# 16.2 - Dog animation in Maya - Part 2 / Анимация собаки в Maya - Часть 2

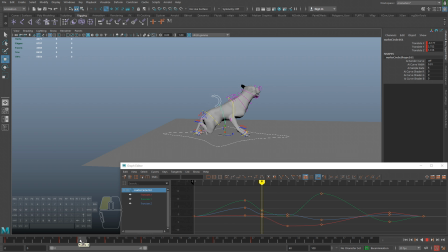Сейчас посмотрим, что можно с этим сделать. То есть, почему он так себя ведет. То есть, тело удлиняется, конечно же. Я думаю, можно вот в момент, когда собака
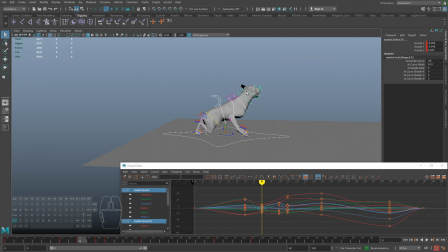приземляется, еще даже в 8-м кадре уже начинать опускать голову вниз. Так, у нас тут в 10-м кадре что-то есть. А что у нас в 10-м кадре? Голова. Наверное, когда-то я в 10-м кадре что-то делал для голов.
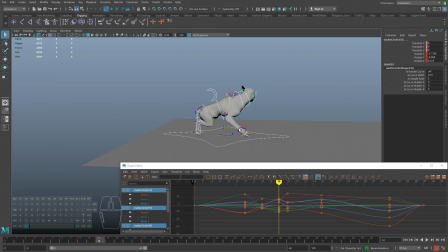Значит, чтобы не дублировать ключевые кадры, чтобы вот не работать сразу с двумя, можно просто выбрать, с каким вы хотите продолжать работать. Я думаю, буду продолжать с 11-м. Выбрал, S кнопочкой поставил все ключи, а 10-й просто удалил. Но пока нам не нужен.
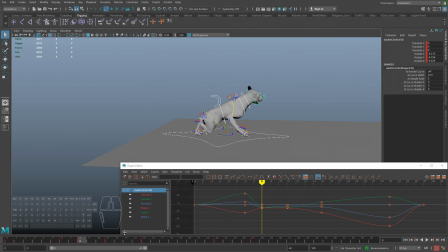Так, ну, голова слишком улетает вниз, как по мне. Она не должна, я думаю, терять из виду мяч. Ее можно, в принципе, попробовать вот здесь опустить, но здесь
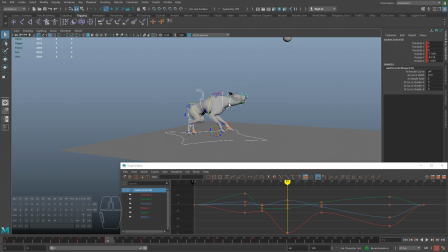нужно найти какой-то способ, чтобы собака все равно следила за ним, как ни крути. Потому что ведь он летит, и она за ним, ну, как бы она будет на него прыгать, она будет на него целиться. Это ее вообще главная цель.
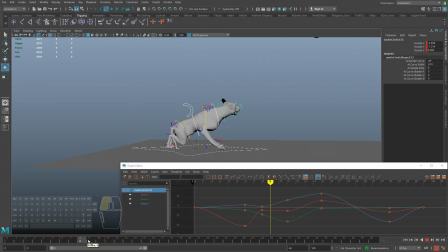Ну, вот здесь я слишком сильно сделал этот кивок головой. Ну и здесь, вот видите, излом. Будем стараться избегать таких изломов.
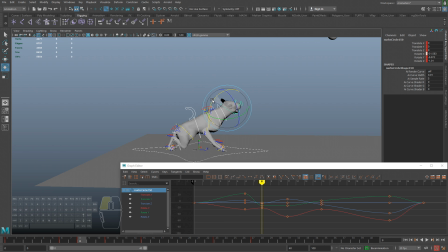Да и здесь тоже не хотел бы. Ну тогда получается не очень гибко двигается тело. Все же нужно немножко попробовать опустить.
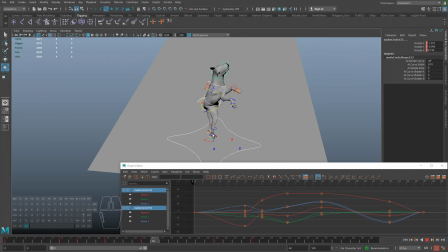Рассчитывать на то, что она, ну, во-первых, красоты добавить, на то, что она глазами все же успевает
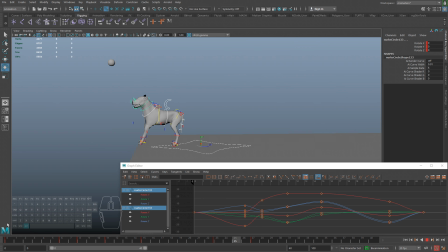следить за шариком. Потому что вот так, конечно же, она намного лучше выглядит.
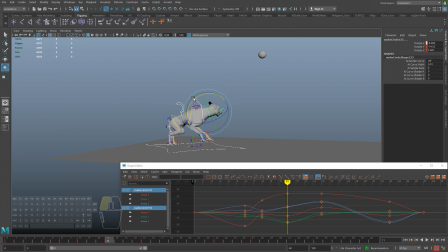Да, голова как бы, конечно, двигается, как будто это хвост, от чего мы сейчас будем пытаться избавляться. Но вот так, небольшая проблемка у нас сейчас. Может, сейчас получится исправить.
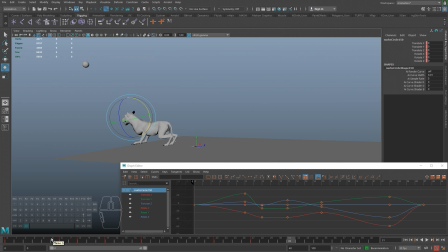Давайте посмотрим, я немножко подправил. Ну, то есть она... Хотя, конечно, мы можем это расценивать, как будто она напрягает шею,
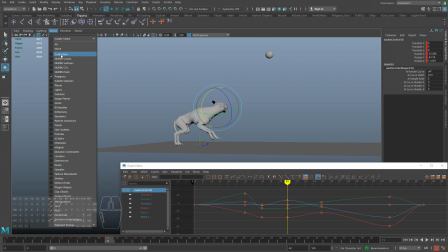потому что она прям, ну, очень готова сейчас с этим мячом прыгнуть. Сейчас я подумаю, что можно сделать.
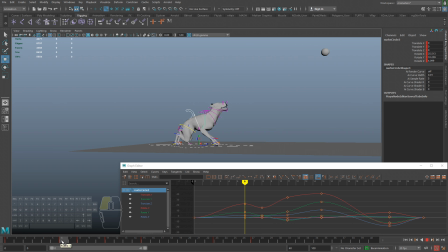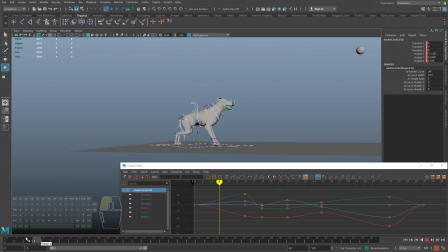Мне не нравится немножко то, что я сделал. Ладно, пока не будем голову трогать.
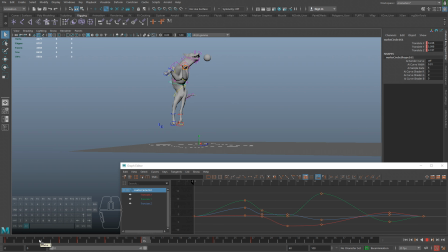Посмотрим, что у нас тут с телом происходит.
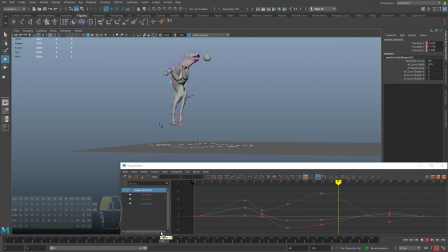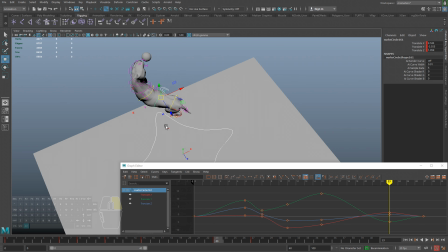Ну, то есть у нас, ладно, мы пока вернемся к нашим прокрутам, которые мы хотели делать.